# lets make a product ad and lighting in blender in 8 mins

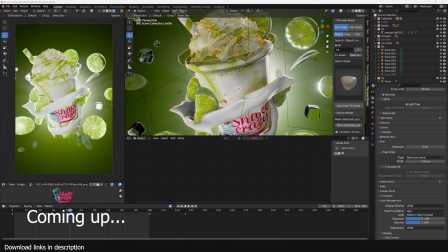[0:04]
Hey guys and welcome to Top Channel 1 on 1. Today we're going to be making this milkshake ad.
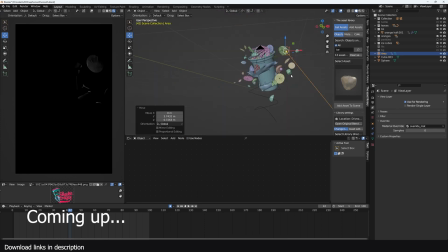[0:08]
Other project files are going to be on my Gumroad page, Patreon and my YouTube membership page.
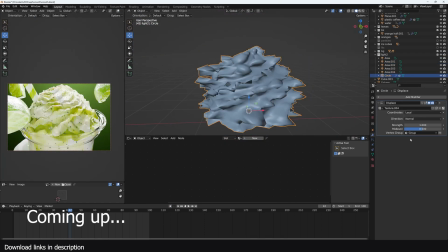[0:13]
All links are in the description.
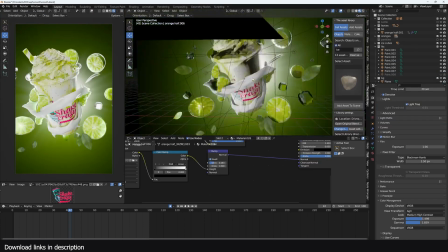[0:14]
Let's jump in and start by looking at how I set up the lighting and then we can jump into the timelapse of showing you how I made the entire process.
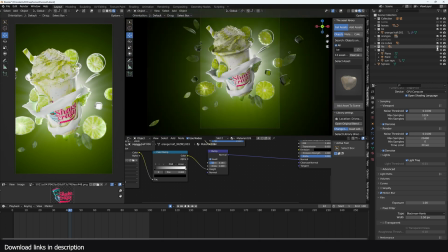[0:22]
When I'm working on my lighting, let me first disable the current lights I have. have.
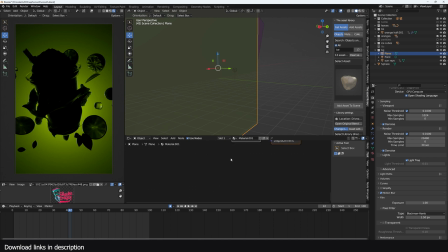[0:28]
I also have this bag drop that is simply a translucent material with a point light behind to give me that nice gradient. And I can either change this color here to give me a different material.
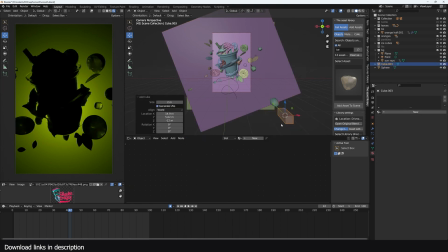[0:42]
Let me just create a new object like cube and add a new material called this override matte.
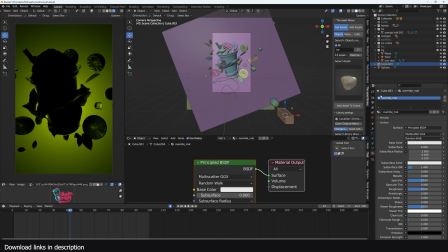[0:49]
And if you're using cycles, you have to go to the view layer and you can select the override material you have just created and that will be applied on all the objects you have.
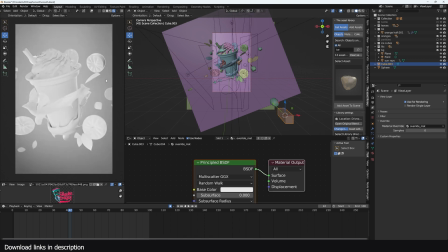[0:59]
If I bring back my original lighting, you can see that now everything has that single material.
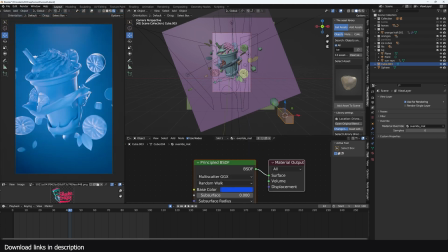[1:04]
I can change the color of this so that you can look at that. That's how it looks.
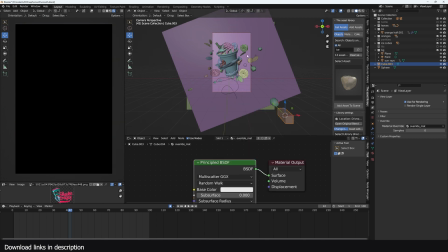[1:10]
So yeah, this and I'm going to turn off all the lights so that I can set up all the lights from scratch.
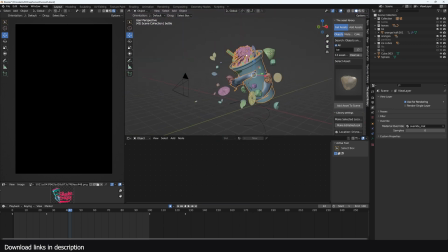[1:15]
I usually like to separate my main object from the background by adding some rim lights so that I use an area light like this bring it to the back like that and can see we starting to see that separation and so I'm just going to scale it up and make it more rectangular
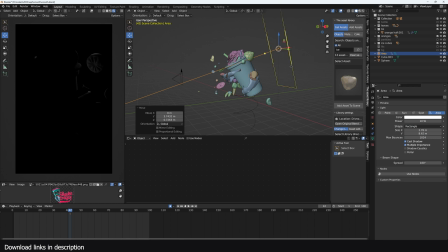[1:35]
so change that and that's so I can make it a bit taller and I wanted to just outline the silhouette of my objects maybe something like 500 have it on the other side as well so that we can see the silhouette.
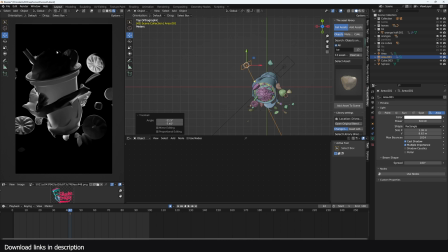[1:50]
I also want a highlight above here so that we have a nice separation between the topping and the background. So I'm going to duplicate this as well so that I can capture all that detail, something like that. Maybe let me reduce the angle spread to something like 90 so that it doesn't spread too much.
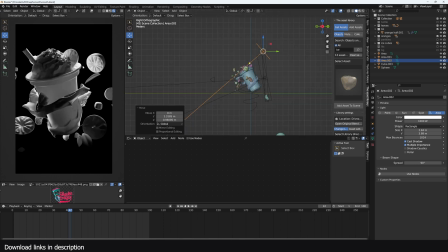[2:08]
So that's the separation. And you can see all our shapes are really now well defined.
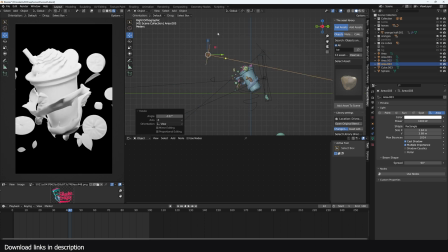[2:13]
I can bring in another light to just fill in the front. That's too much uh so i'm going to bring this to about 100 and another thing i usually want is to capture the reflections are very well so i
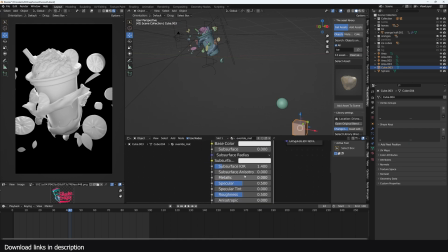[2:28]
can go back to my material override i turn this into metallic and
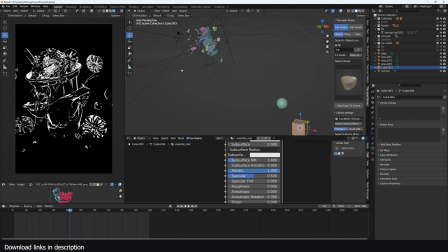[2:33]
reduce the roughness so i can look at some of the reflections we're
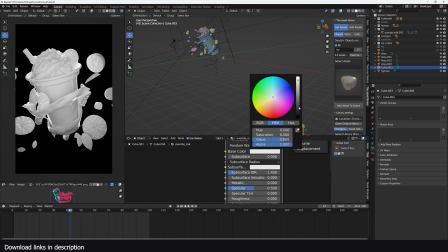[2:38]
going to have we don't have to make it metallic we can just make it black and
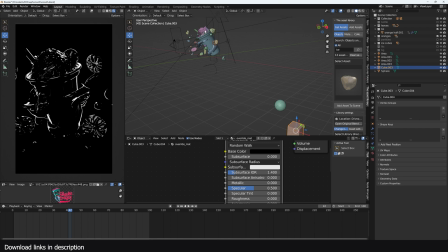[2:44]
i want a nice harsh reflection about here so I'm just going to try and
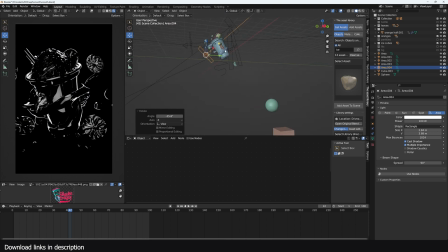[2:49]
force that reflection by just adding a light directly there maybe scale it so that we have a nice reflection yeah something like that can amplify by just giving it making it very bright or changing the
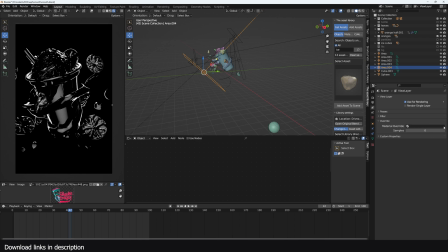[3:09]
spread a bit now I can go back to view layer and just remove the material override and you can see what we have now.
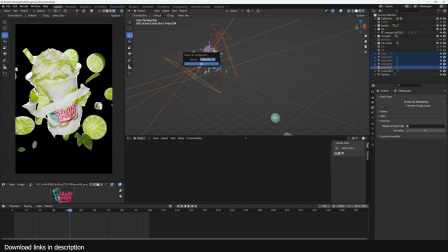[3:17]
Select all my lights, add them into a collection called light two.
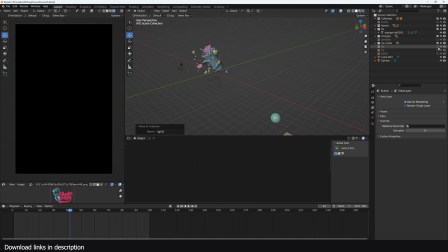[3:23]
You can compare this to my original lighting. You can see since I follow nearly the same steps, my lighting looks a bit identical.
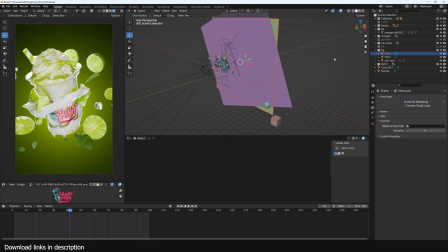[3:32]
I can bring in my backlight backdrop and I can see what we have.
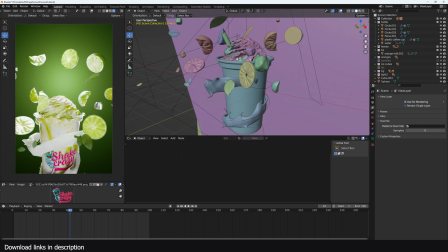[3:37]
So that was the lighting. Let's go to the materials. Let's just look at this.
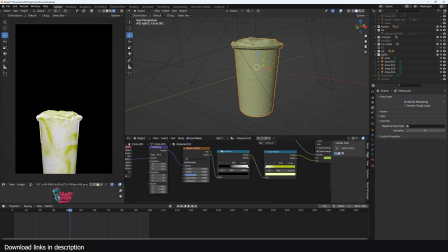[3:44]
So you can see the milkshake itself is not that complicated. I'm using a noise texture that is simply using the object coordinates and I'm using the color ramp. And I've distorted the noise a bit.